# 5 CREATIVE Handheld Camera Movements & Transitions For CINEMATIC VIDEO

Welcome back to a new era, and today I want to show you 5 handheld camera movements for cinematic video.
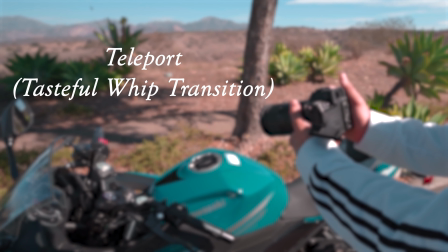Let's go. So the first handheld camera movement is going to be something I like to call a teleport, but all it really is just a tasteful whip transition that changes your perspective.
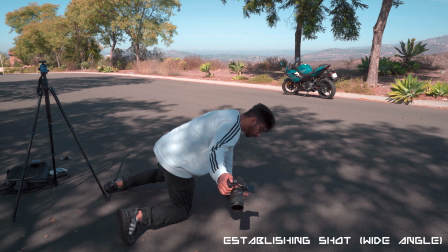What I want you to do to have the most impact is start with an establishing shot of your subject, so a wide angle shot.
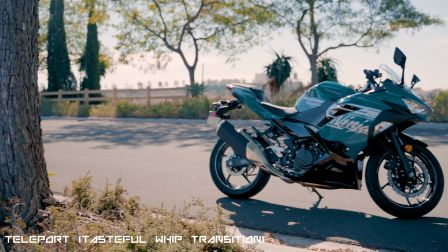And then you want to whip into a closer, different angle of your subject. Speaking of impactful, while we want our videos to be like that, we don't want our footage to actually be that shaky.
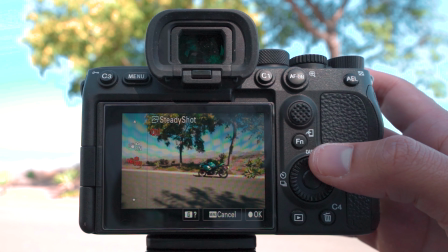And that's why if your camera has built-in camera stabilization, you want to turn that on so your footage comes out smooth and crisp.
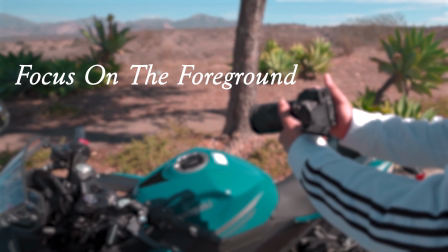Now, a lot of filmmakers will tell you to shoot through foreground to focus on your subject and make the image a lot more interesting, which is true, and I fully support that.
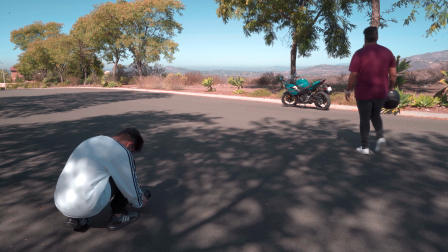That's all cool and great and all that jazz. But why not focus on the foreground itself to kind of hide and make a creative image for your subject?
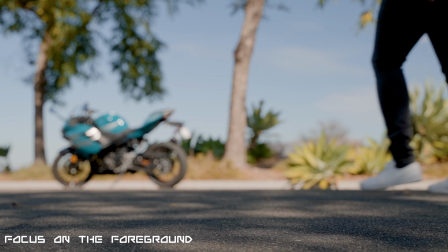It adds a little bit of mystery, you know what I'm saying? And in my case, I actually use the road as a focus point of foreground,
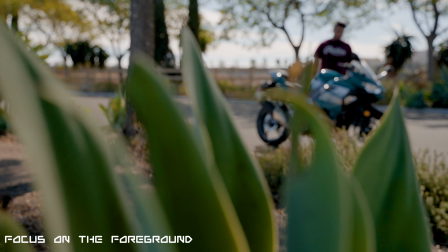and also the cactus in the back to make the subject look that much more awesome. For these particular handheld movements so far, you guys might have noticed that there's a lot of motion going on.
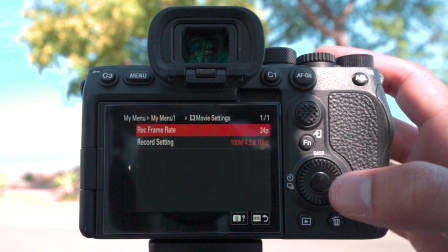And the key thing here is to shoot at a higher frame rate.
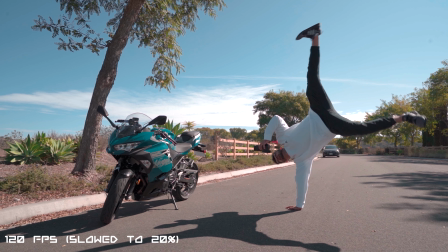I like to shoot at 120 FPS so you can get that slow motion and have a lot more control in the editing process.
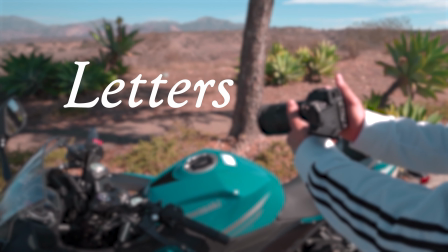The third idea for creative handheld camera movements is gonna be the concept of letters. And what this is the idea of creating different camera pathways between touch points on your subject.
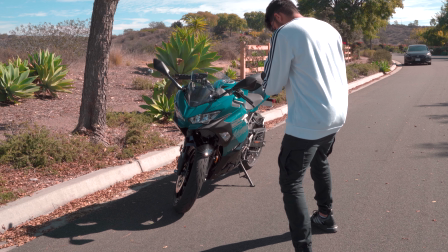So, for example, let's take the letter C. So you start on one touch point of your subject at the top of the letter C,
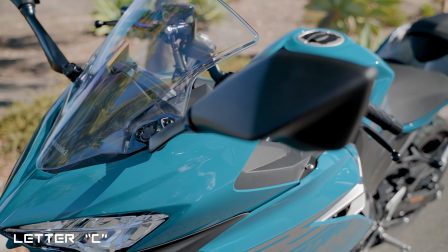then create a pathway based on the letter C to another touch point on your subject at the end. And you can do the same with sharp letters as well.
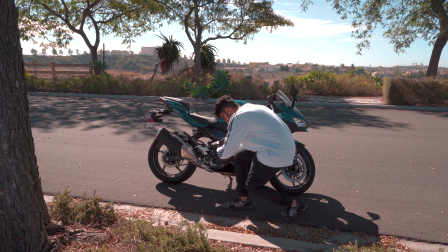For example, the letter A. You can start at the bottom left of the A as a touch point on your subject, go up to the sharp edge on top of the A,
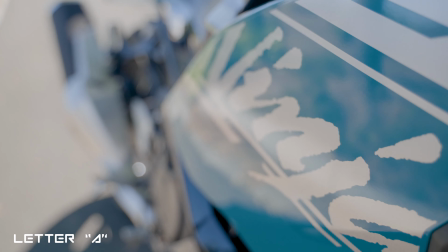come back down onto another touch point on your subject at the end of the letter A pathway. And there's 26 letters in the alphabet, meaning for you, there's tons of room for exploration. As we get crazier and more creative with these handheld camera moves, the key outside of your settings is actually the tension in your body.
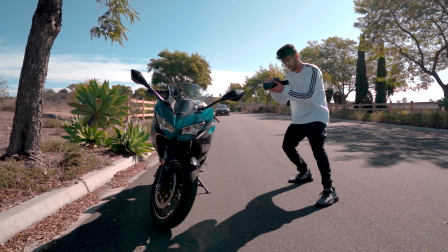You wanna have a really nice, firm upper body when you're doing these shots.
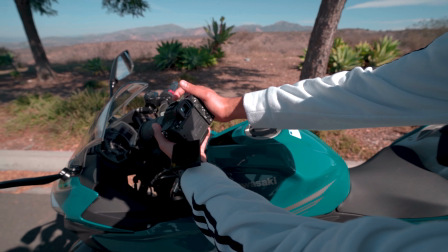Particularly, I find myself tensing my forearms quite a bit to just add that extra stabilization and control.
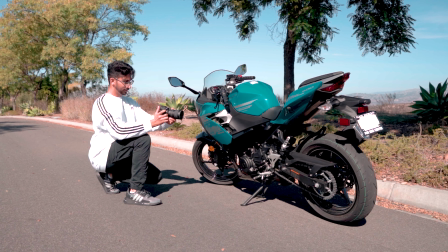But the movement itself that I'm doing physically is guided from my legs and my core.
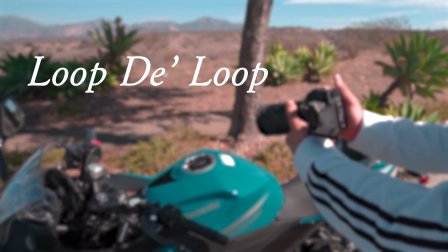Now for what is probably one of my favorite handheld camera movements is the loop-de-loop. You wanna have 2 items that you could go from out of black back into black.
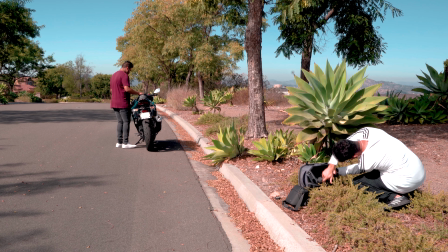The whole idea of this camera movement is to come out of black and rotate over, but at the peak of your rotate over is where you're capturing that particular moment you've decided with your subject,
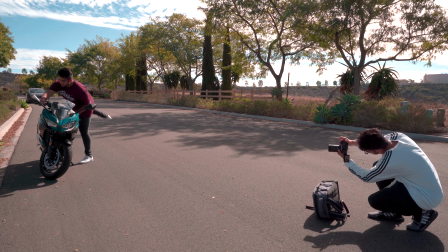and then releasing from that moment and going back into black. Then all you want to do is just repeat the same camera movement for different moments, different ideas in your sequence, and put it on a loop.
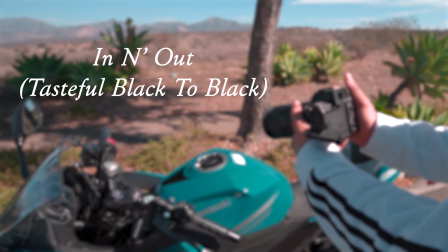And it should turn out to be this awesome little handheld transition. This last handheld camera movement slash transition is gonna be the in and out, and basically all it is just a tasteful going into black and coming out of black. For example, a lot of filmmakers will say you go into a black sweater to transition out of the same black sweater in a different location or whatever, but that to me is quite boring. What you want to do is you want to go into something, whatever that might be,
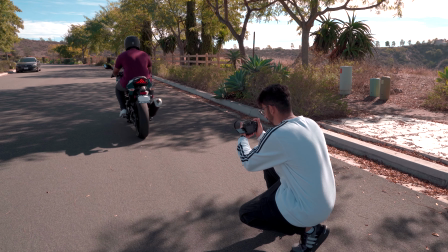and then come out from a totally different perspective, but it's from the same subject.
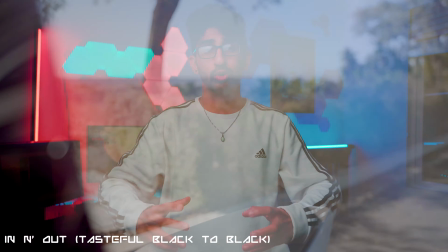And that's just gonna make your shot that much more interesting and that much more creative. The whole point of handheld camera movements and the freedom it gives you is to be extensively creative, right? It's not the idea to recreate gimbal shots. That's what a gimbal is for those stable, long traveling shots. So really take all these movements and concepts I give you. Actually, I just hope it inspires you to be more creative with your handheld video. Now that being said, let me show you what you can create when you incorporate all of these handheld ideas.